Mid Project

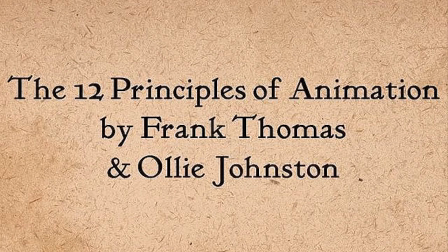0s
The 12 Principles of Animation by Frank Thomas and Ollie Johnston, two of the key animators,
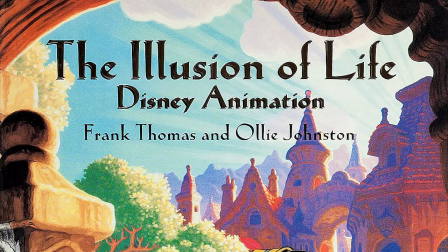5s
and their book The Illusion of Life gives a history of Disney animation, explaining the process involved in clear, non-technical terms. The philosophy is expressed in the so-called 12 Basic Principles of Animation.
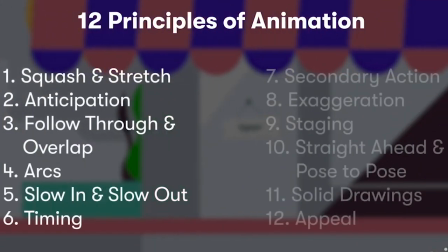19s
12 Principles of Animations are squash and stretch,
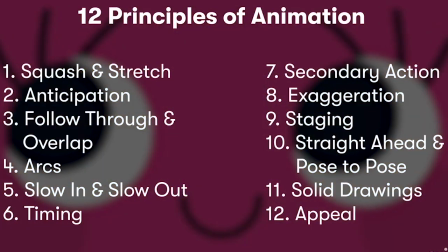23s
anticipation, stretching, straight ahead and pose to pose, follow through and overlapping action,
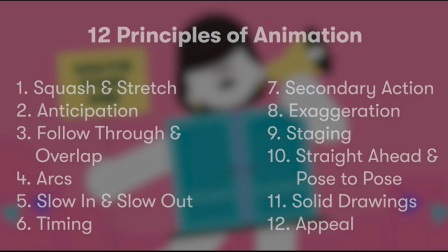29s
slow in and slow out, arcs, secondary action, timing, exaggeration, solid drawing, and appeal.
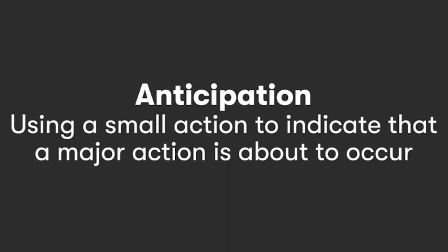38s
Anticipation is the second principle of animation that involves the preparation for an action. It is used to create a sense of realism and fluidity in the animation, as well as to convey the intensity and direction of the action. Anticipation is based on the observation of actual movement, and it can be adjusted to create different effects.
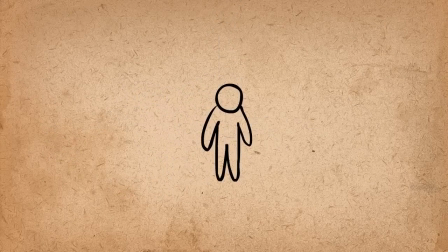59s
There is an example when a character is about to jump before leaping into the air.
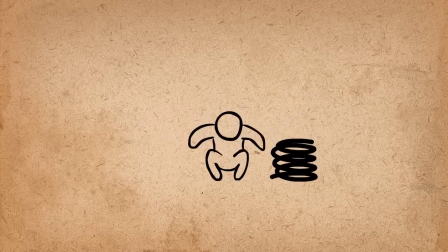64s
He has to prepare for the action by crouching down to build energy. It's like a spring that coils up before releasing.
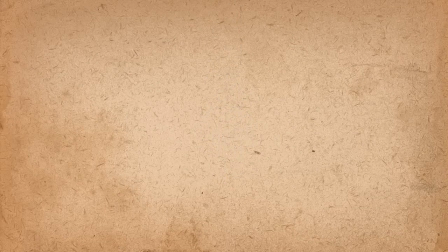71s
Look at the character jumping without any anticipation.
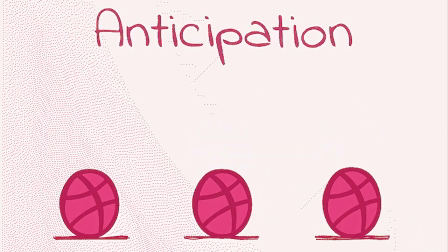74s
It's look very unrealistic because the energy to jump come out from nowhere.
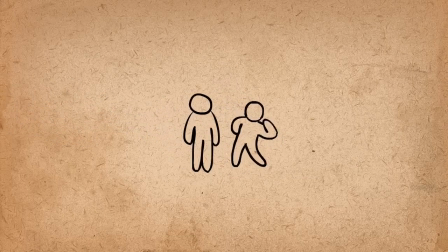81s
Here's another example, a punch. To add power to the punch and communicate to the viewers that is about to punch, he reaches his arm back and then punches.
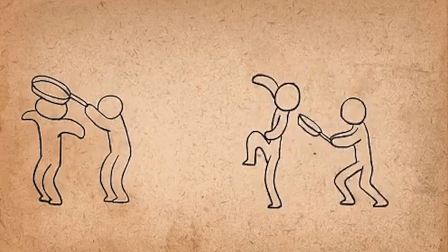91s
By contrast, having no anticipation result in a very weak punch. The face actually use anticipation as well.
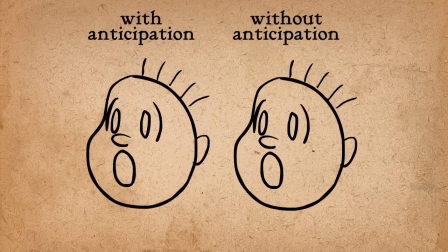98s
Instead of immediately stretching up, the face squash first to anticipate the stretch and give it more power.
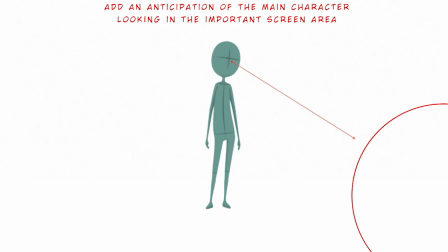106s
Anticipation helps communicate action to the audience by preparing them for the next action.
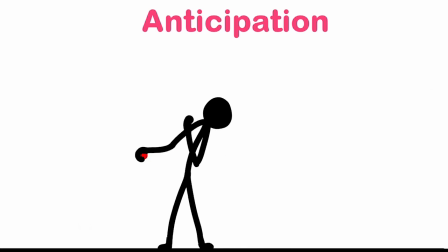112s
So there is a noticeable thing that before going to the main action,
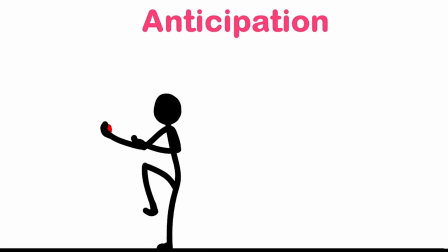117s
the character is slightly going backward and welding up its body, and then full force is throwing the ball.
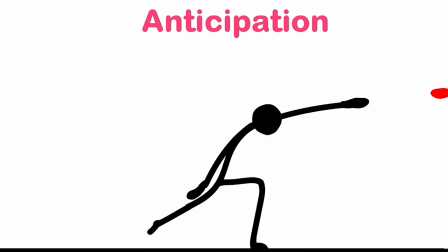125s
So at the particular point, which is this animation or anticipation part,
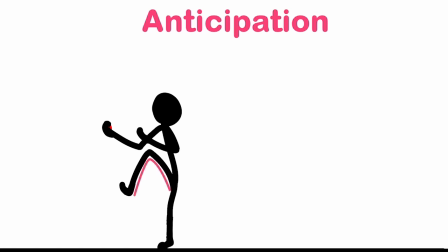130s
the character is lifting his leg and then also twisting his hand backward and then throwing the ball. So at the particular point, it's looking like the character is going some momentum for the final action,
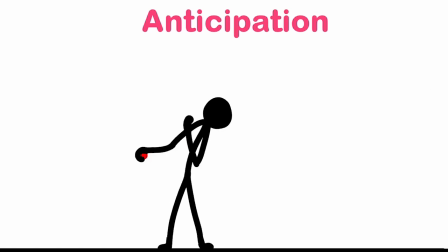146s
which is throw and then going for the action. But if we remove this anticipation, it would like something like this.
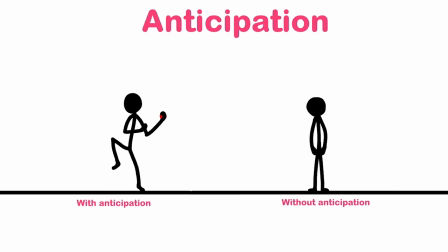155s
So the animation without anticipation is look like the unnatural movement. It's looking like the character is getting forced from somewhere and then suddenly throw the ball with full force.
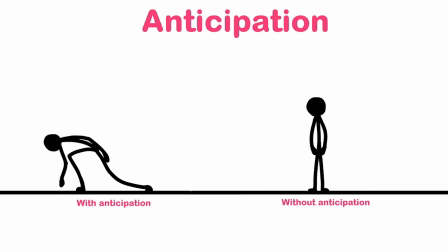171s
So it's not really looking realistic or realism,
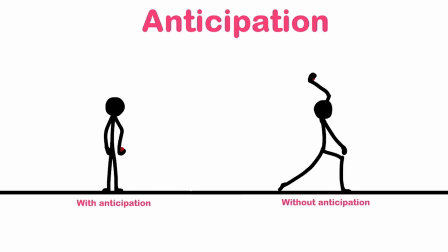176s
and that is why adding anticipation with this kind of
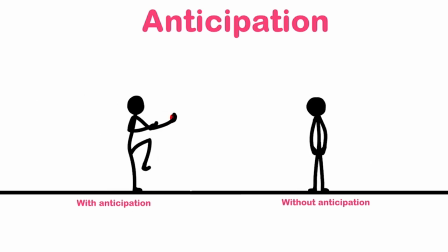180s
animation is one of the most important thing to make your animation more realistic.
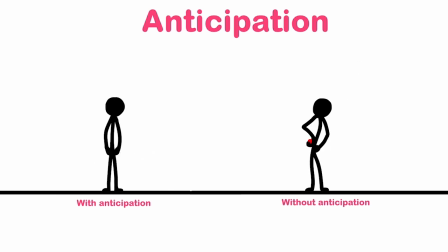186s
I think this video is help you to understand the main fundamentals of
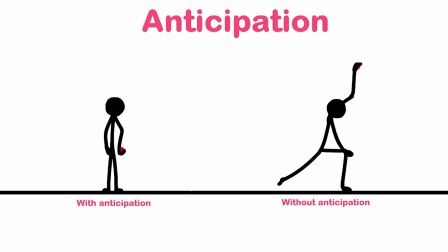191s
anticipations and create the animations more efficient, more realistic, and more realism.
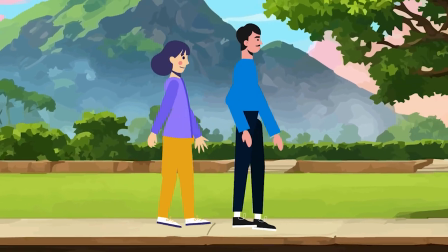198s
Thank you for watching. See you again in a new video. Till then, Allah Hafiz.